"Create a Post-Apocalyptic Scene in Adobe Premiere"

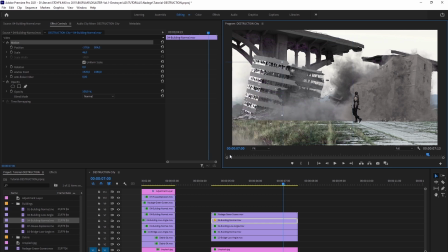(16:45)
Everyone's a film critic. So look at the building and you can see that there's a fine line of the VFX itself connecting with the background image here, right on the ground there. It looks really like a really fine line. So it doesn't look natural or realistic. So it helps to add a VFX layer in front of that, right?
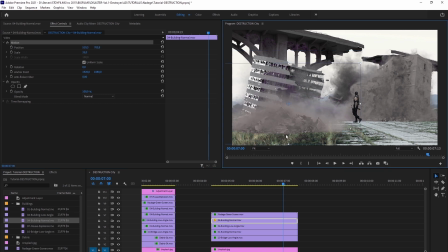(17:01)
So it can match that connection on the ground and create a more realistic feel and chaos in your scene. So now let's copy the tint and apply it to this new VFX clip, adjust the tint values, and we can crank it up a bit.
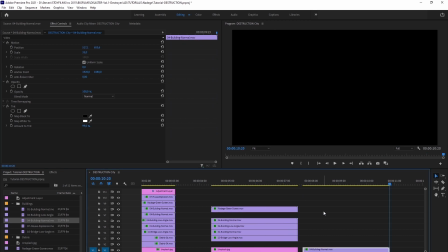(17:14)
This is looking pretty cool. Let's duplicate the VFX clip we just worked on, place it above, and then move it to the other side of the frame.
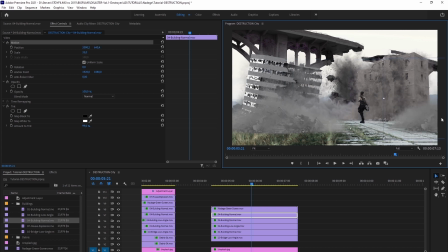(17:22)
Boom! It masks the connection of the other building to the ground, looking really good, real sweet, guys. Okay. So as the building crashed down, this scene is building up nicely. Next, we want to add more debris to the grounds. As you see, we have giant debris from the collapsed building, right?
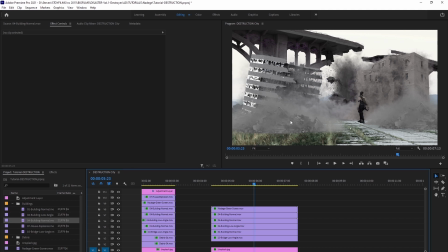(17:42)
So let's add smaller elements of the debris to fill in the spaces as we build towards the foreground. So here I have a VFX folder of debris from the destruction pad. These are like ground explosions.
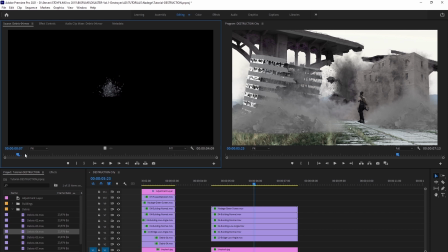(17:52)
So let's have a look at one of this one, like let's say like debris number 4. As I scrub through it, you can see the rocks all laid out. For this purpose, we want to use the end of the animation. So let's drag and drop this right into our timeline, and we're going to layer it right on top of all the other layers because we want this to be more in the foreground.
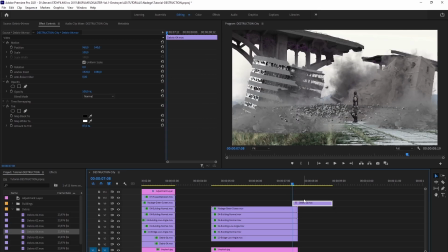(18:11)
Here's a nice little editing trick to show you. For this debris effect, we want to keep the back part of it where everything's frozen, but it's kind of too short, right?
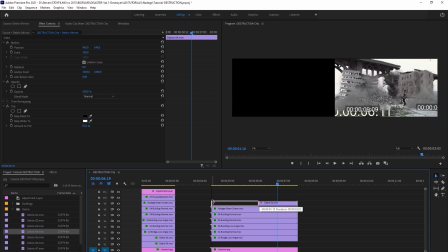(18:19)
So if we try to extend the beginning clip, you'll get the full animation in the shot. So let's freeze the end part of this clip.
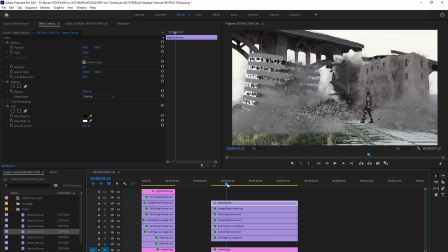(18:25)
So what you want to do is right click on it and open the options.
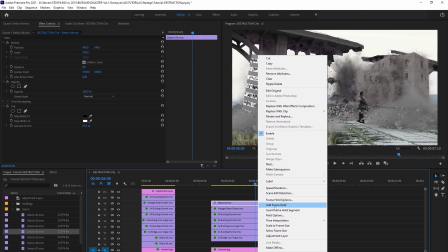(18:28)
Now in previous versions of Premiere, there was an option called freeze frames or like freeze, but what we were looking for now is add frame hold.
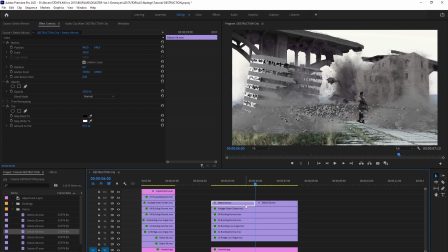(18:35)
When you click on it, it will split the shot in two. The part that's in the beginning is still animated and the back end of it is frozen now. So let's delete the front part, right, the animated part. And now with the back end, we can extend it all the way back to the beginning of the scene, and you'll see the VFX clip itself is frozen.
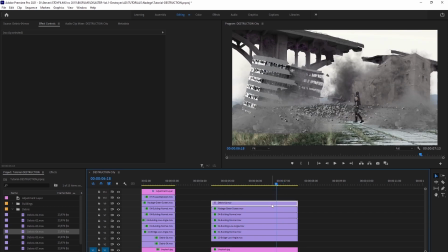(18:51)
And in essence, now it's like a PNG image. So now let's position it into the foreground. Let's scale it, place it beneath the debris of the other building that's collapsed already, right? So it looks like it's part of the smoke and rubble as the big rocks cover the ground.
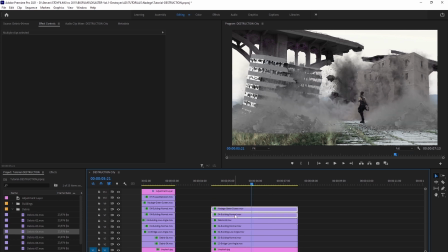(19:04)
This is coming together really nice, so let's move these layers down a notch. Next, we can duplicate what we just did and put it on the left side of the screen to fill in the space. Let's slide the 2 layers up.
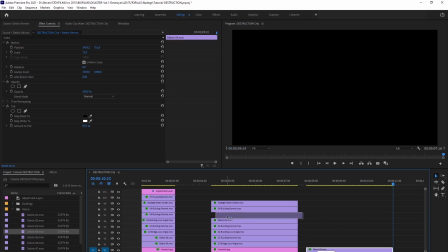(19:17)
Copy and paste it, so Command C, Command V for Macs, Control C, Control V for PCs.
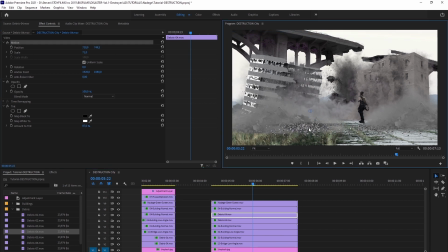(19:22)
In the effects control panels, we can click on the motion so we can move the duplicated layer across the screen and into place. What we want to make sure is that we place the VFX clip under the debris from the collapsed building on this side so the rocks looks like it's coming from the debris of this building,
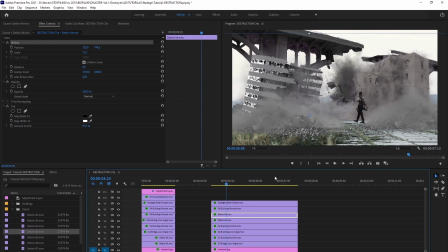(19:38)
right? Blending VFX together is crucial to sell the illusion you're attempting to create. The details matter greatly. Your patience as an editor is the key to your success. Okay guys, so I just wanted to maybe here just use an example here just to show a quick lesson here.
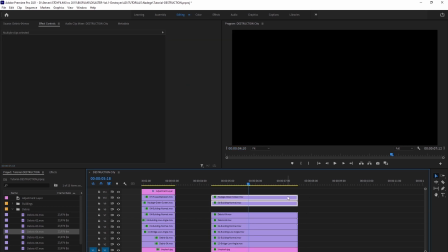(19:55)
What we want to do is focus in on how we layer some of the VFX files.
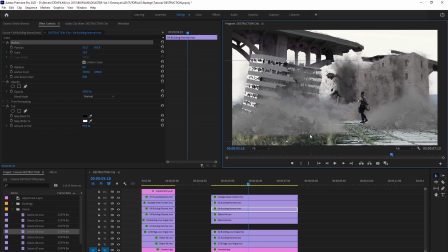(20:00)
It's important, right? So we talked about layering things, blending things from the background to the foreground, where it shows blending connections, like how the VFX looks on the layers of the ground. So here we have a real, we're taking this layer here, and what we're doing is moving it down so it can blend into the debris of the crashed building, right?
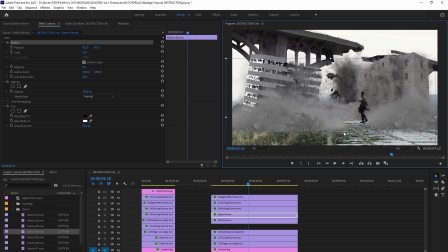(20:19)
And it looks like it's coming from the building itself. So this way it all looks like one big VFX file versus like, you know, is all being layered up like the way we've been editing, right? So taking this time to see these little details is really important here, right?
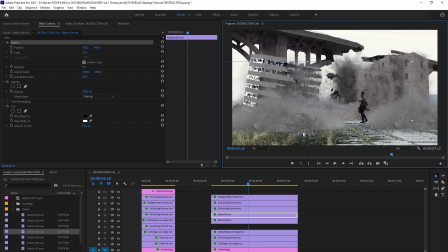(20:37)
Because you have the smoke and you have the debris from the big crashed building, but you take the little rubble from the different effects and you blending it together and make it look just sort of like the seamless transition here, right? Where it's blending in nicely and the illusion is being maintained here. All right, guys.